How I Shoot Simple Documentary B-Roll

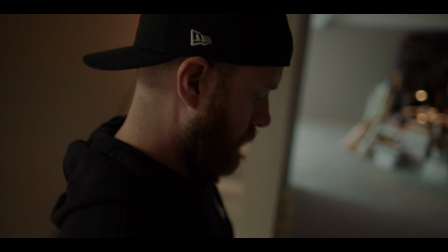So here I'm framing up a nice wide shot of Greg, but a wide shot of just here, it's kind of empty and a little bit more flat and boring.
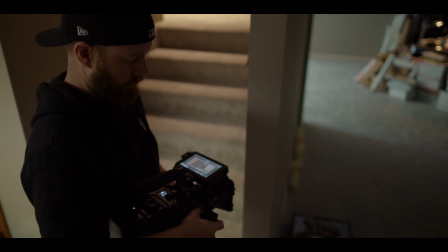So you can slide stuff into your foreground, both to add that interesting depth,
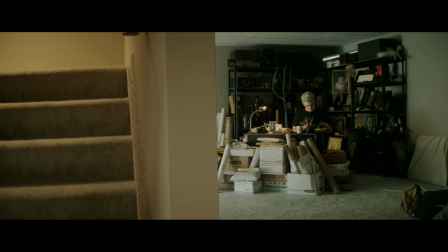but also add sort of a almost creepy voyeuristic feel where it's like there's something watching him from behind this wall here,
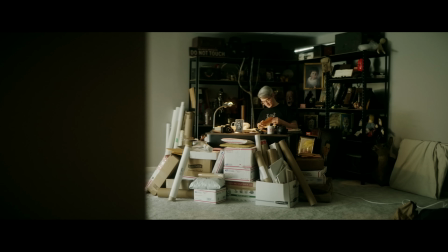which in a scary documentary like we're shooting, it's kind of like a fun vibe to introduce every so often.
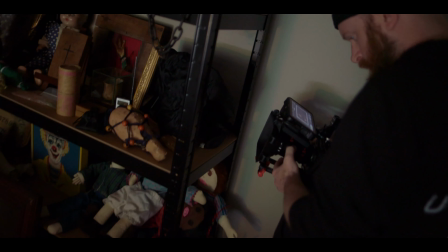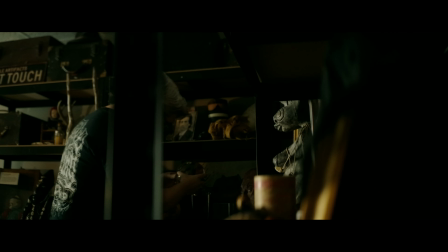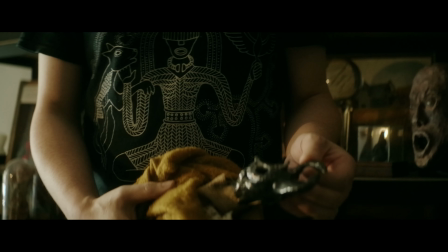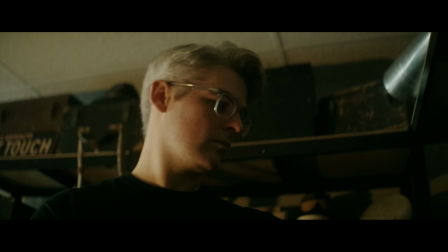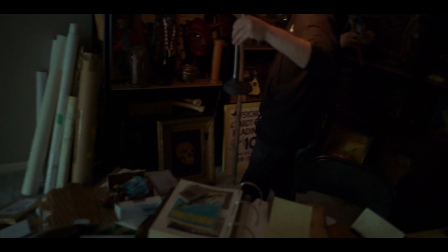This guy gets toasty, doesn't it? Warm one.
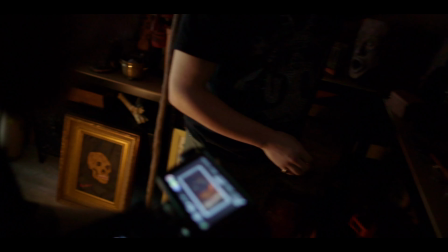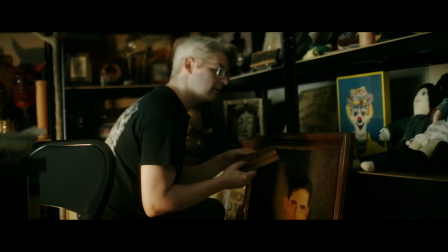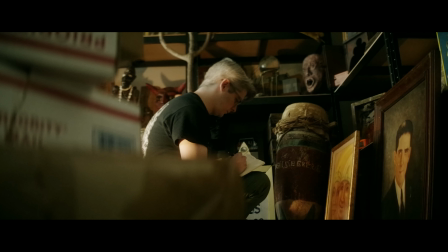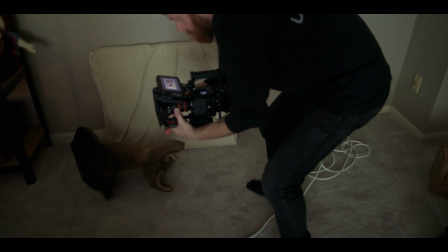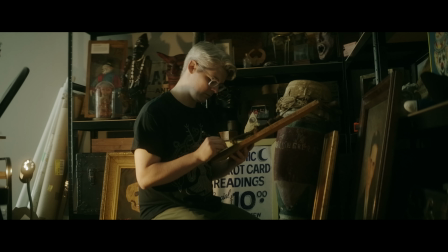So sometimes you just kind of discover stuff
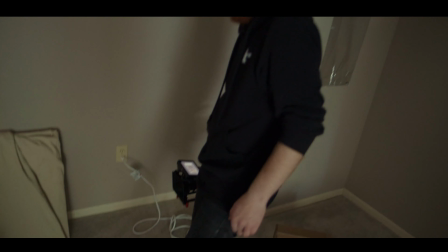where I was just moving back to see if a wider shot would look good, and I was like, oh, maybe it'd be cool to do sort of a slow push in.
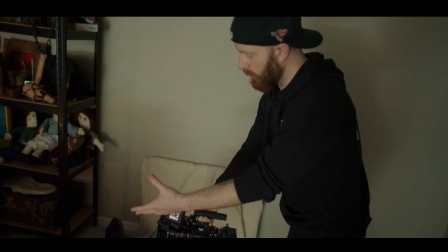You know, for a shot like this, you could use a gimbal or a slider. I don't have those.
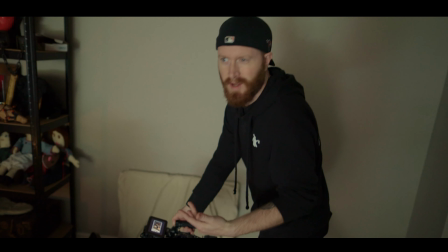I don't want to set all that up just for like one shot.
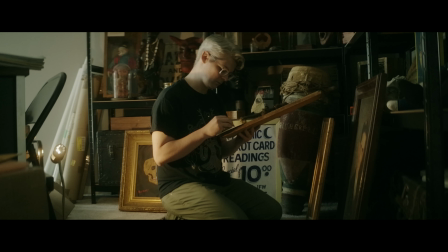So shooting in slow-mo, just very steady, just trying to get a couple of different takes, just pulling out and away.
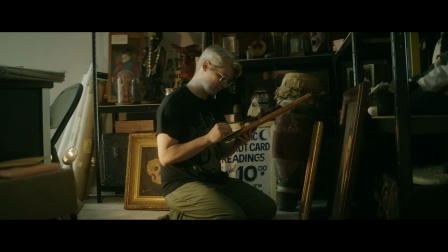And between the slow-mo and warp stabilizer and post, one of these takes could be pretty usable.
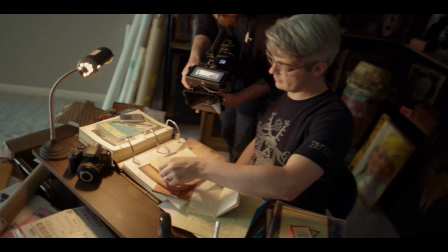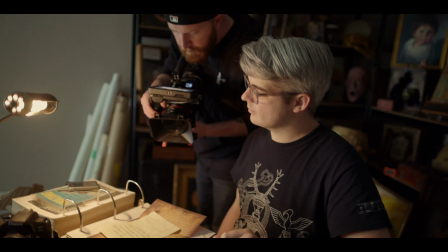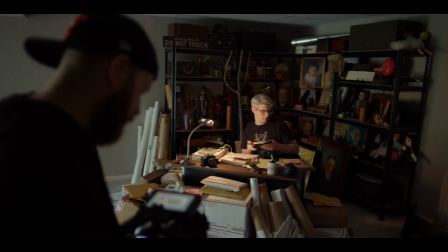All right, let's have you turn off the lamp and kind of walk away.
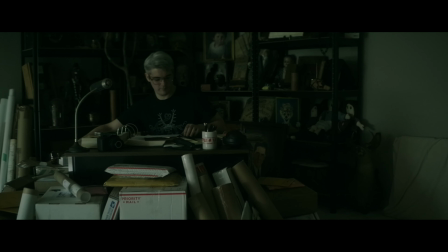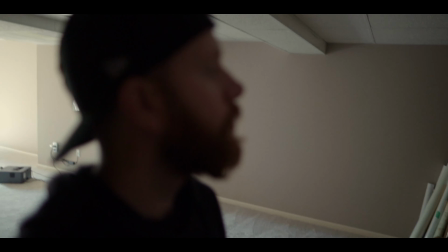Yeah, we just filled up on storage too. Everything else has been in slow-mo, so I don't want to go to real time for this.
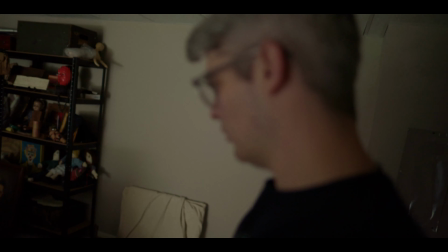Let me just grab a different memory card real quick. Cool. Of course, the last shot.
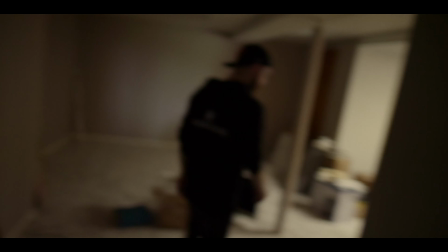So close.
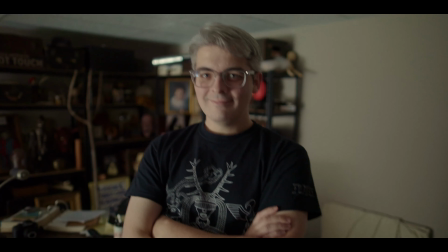Tell me your dirtiest secret.
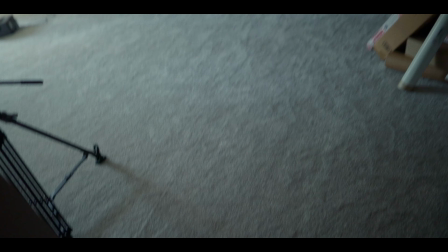Sometimes I poop.
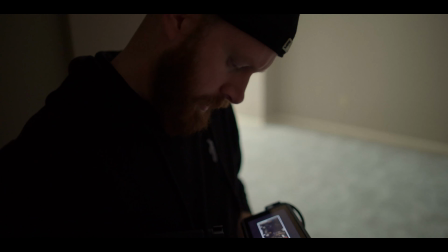Alright, let's try it. Go ahead.
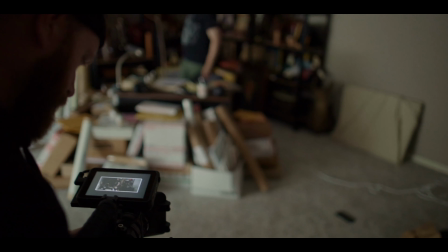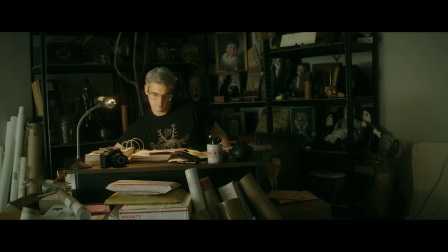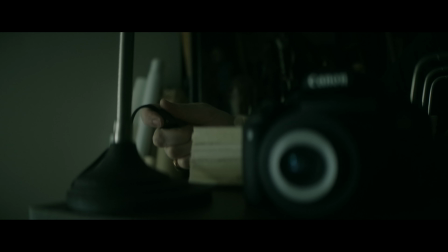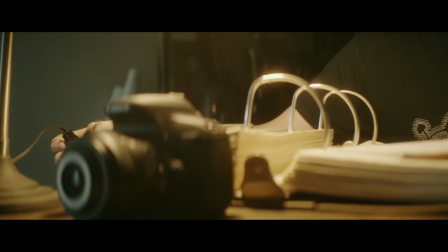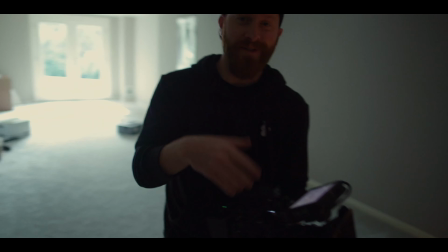Right. This is one of the reasons why I love just shooting and shooting and shooting.
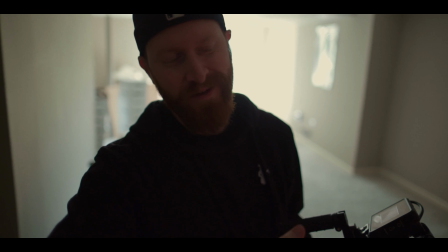Like, I just needed a shot of Greg coming in and turning a light on. But I was like, I'll keep rolling with it.
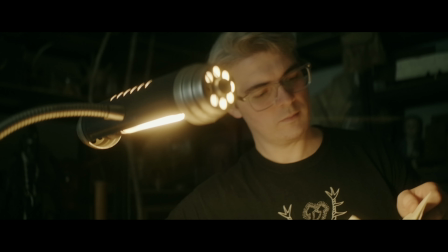I moved over here and I got this excellent shot of like the lamp in the foreground looking really cool and glowy and Greg working.
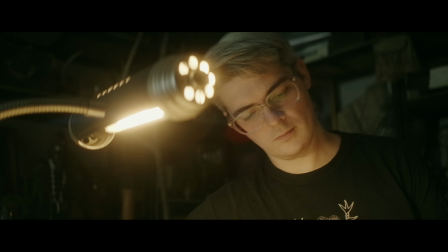I didn't have that shot yet.
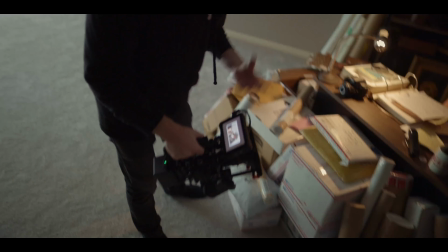So it's like, just keep playing around and moving around and just seeing what the different compositions look, putting stuff in the foreground, racking your focus.